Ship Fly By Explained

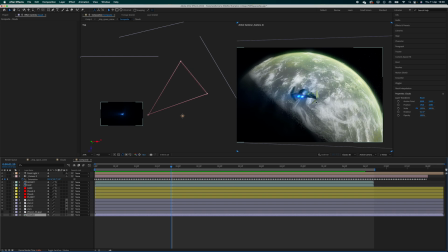8:14 Made sure there was no harsh lines on the planet, because I think one of my tests when I did this, there was a harsh line where the clouds were, which made it look odd. With a bit of colour grading, colour correction, illumination,
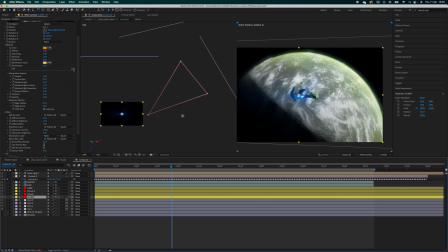8:31 and a bit of small glow that is in this plugin,
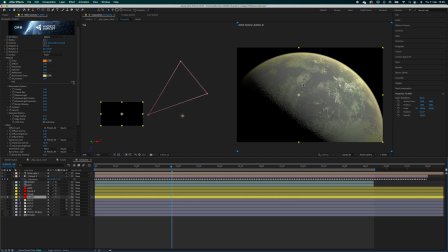8:37 I got this look out of the planet, which I think looks quite good.
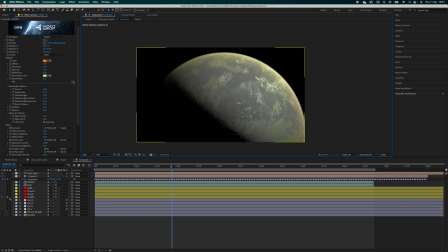8:47 Obviously by itself it's not fantastic, but with everything else it looks perfect.
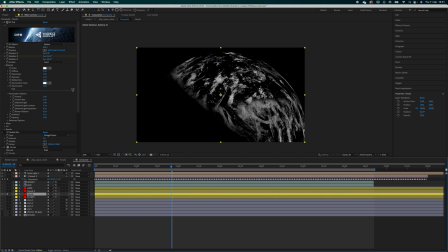8:53 The next layer was the clouds, so if I solo this clouds layer, to make these clouds, if I go on to here,
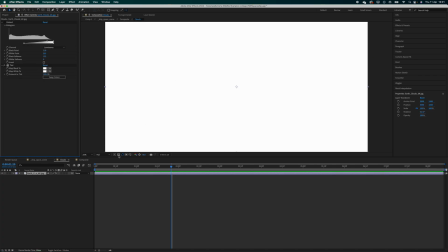9:03 I added a extract effect, because without the extract, that's not how it should look,
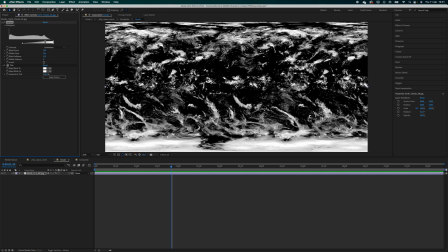9:10 but if I push this back,
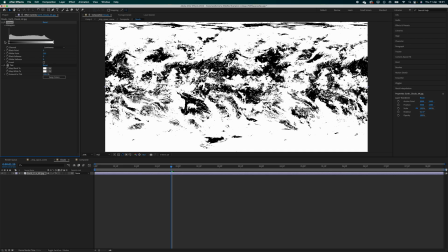9:16 then you can see there's loads of blacks.
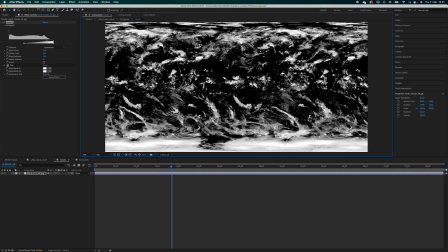9:22 If I turn this off, oh no, that's not how it, okay, that's messing up a little bit.
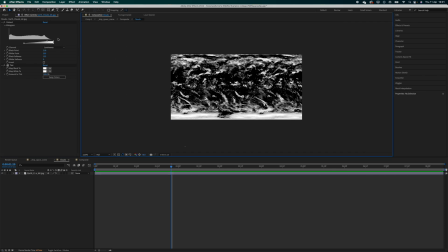9:28 But I extracted the colour black,
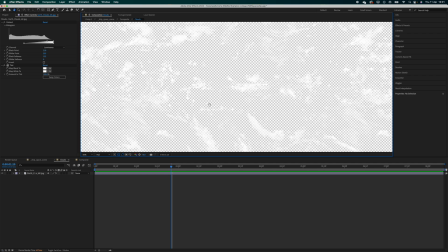9:31 which meant I was left with just the whites of the clouds, which is very helpful.
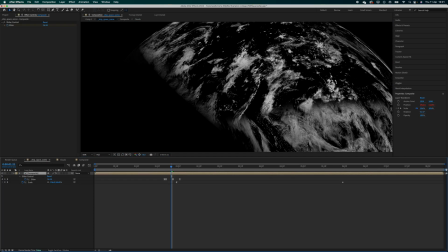9:37 So when I turn it off, that's a see-through, the black is see-through, the clouds are white.
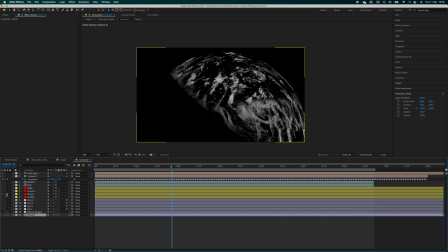9:44 When I come into here, so that's cloud layer 1. Clouds layer 2 is just a really odd box blur. That's very harsh on my eyes.
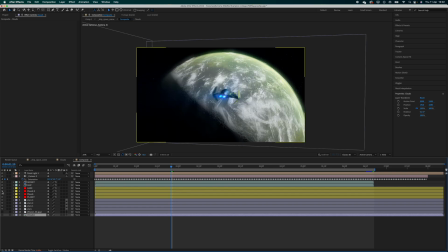9:59 but without it, it looks like this, and I prefer it with, it gives it a sort of glow. And then the haze layer, that creates an atmospheric glow.
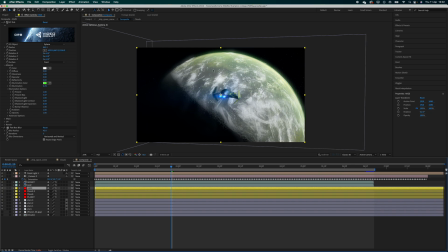10:14 I made it slightly greeny yellowy just to match the planet and the light coming onto the ship.
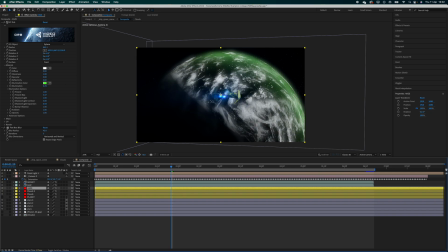10:23 So without the planet, it looks like this. I think it looks very good.
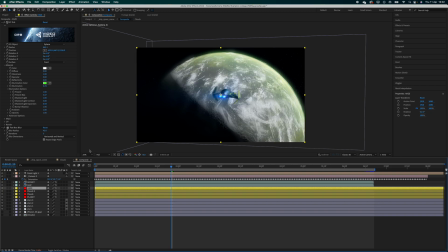10:28 I'm quite happy with the way the planet turned out. I also animated on the clouds layer some keyframes here and here just to turn very subtly to make it more realistic.
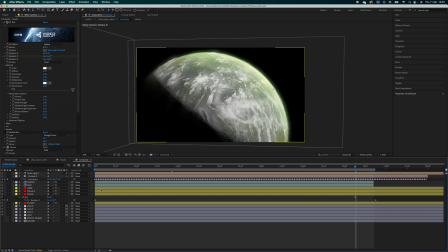10:43 It looks slightly real. Once I'd done that, I color graded the ship. So I think here I color graded the ship so it was more of a greeny kind of cold color.
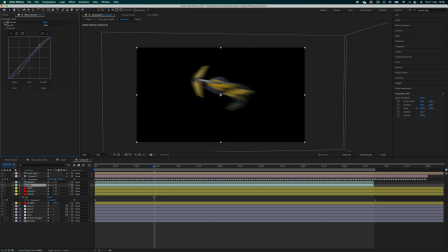10:59 So without the curves, it looks kind of warm and quite dry. I think that looks quite dry now, and now it kind of looks cold and green, suiting the atmosphere that it's about to go into.
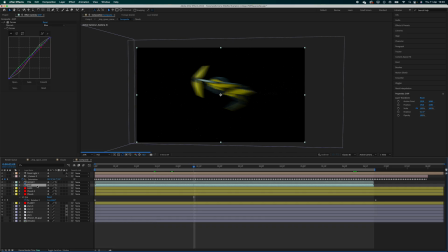11:11 I think that looks quite good. The benefit of using this PNG sequence is I was able to mask out where the jets are.
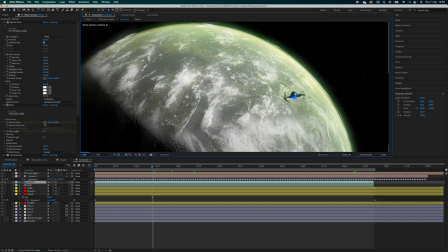11:21 So if I go back a little bit to here, yeah.
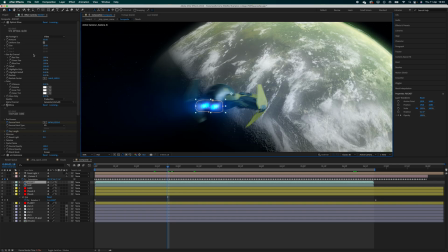11:27 So this mask shows where the jets are, and without that mask, the rockets look like that, and with it looks like that. So to do this, I use a glow, a shine, and a heat wave effect.
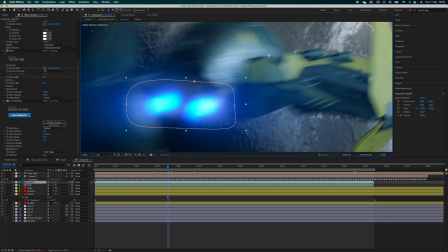11:41 The heat wave is quite handy because it shows heat coming off it, so it makes it a bit wobbly, a bit like the effect turbulent displacement.
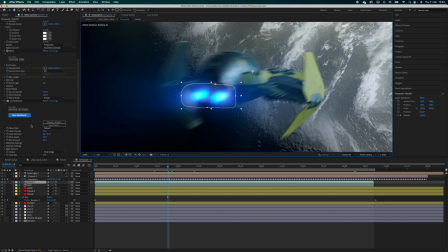11:49 I could have done that without the heat wave plugin,
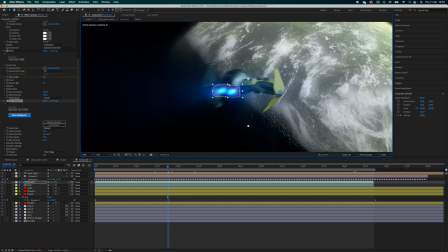11:53 but it just makes it look hot, which is perfect for this jet, because if you're going to have a jet in space, it's going to be very hot.
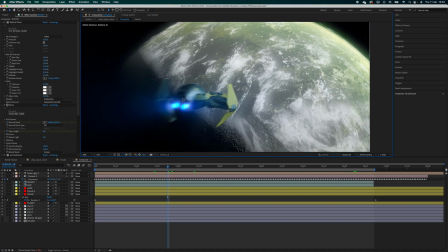12:00 The glow makes it brighter, adds some glow.
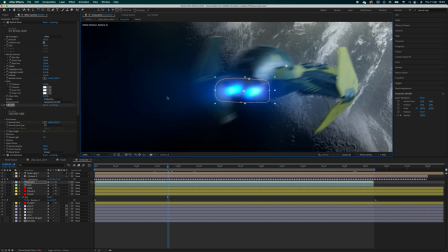12:04 The shine creates this cool like flare effect coming off the jet, as you'd get like from a camera.
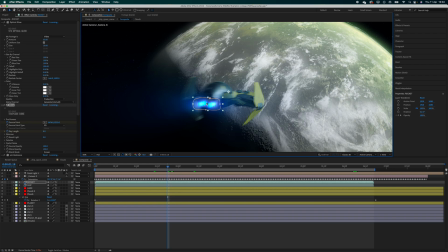12:12 I tried to use an optical flare to make it look slightly more realistic, but it didn't really work very well, and I prefer the shine.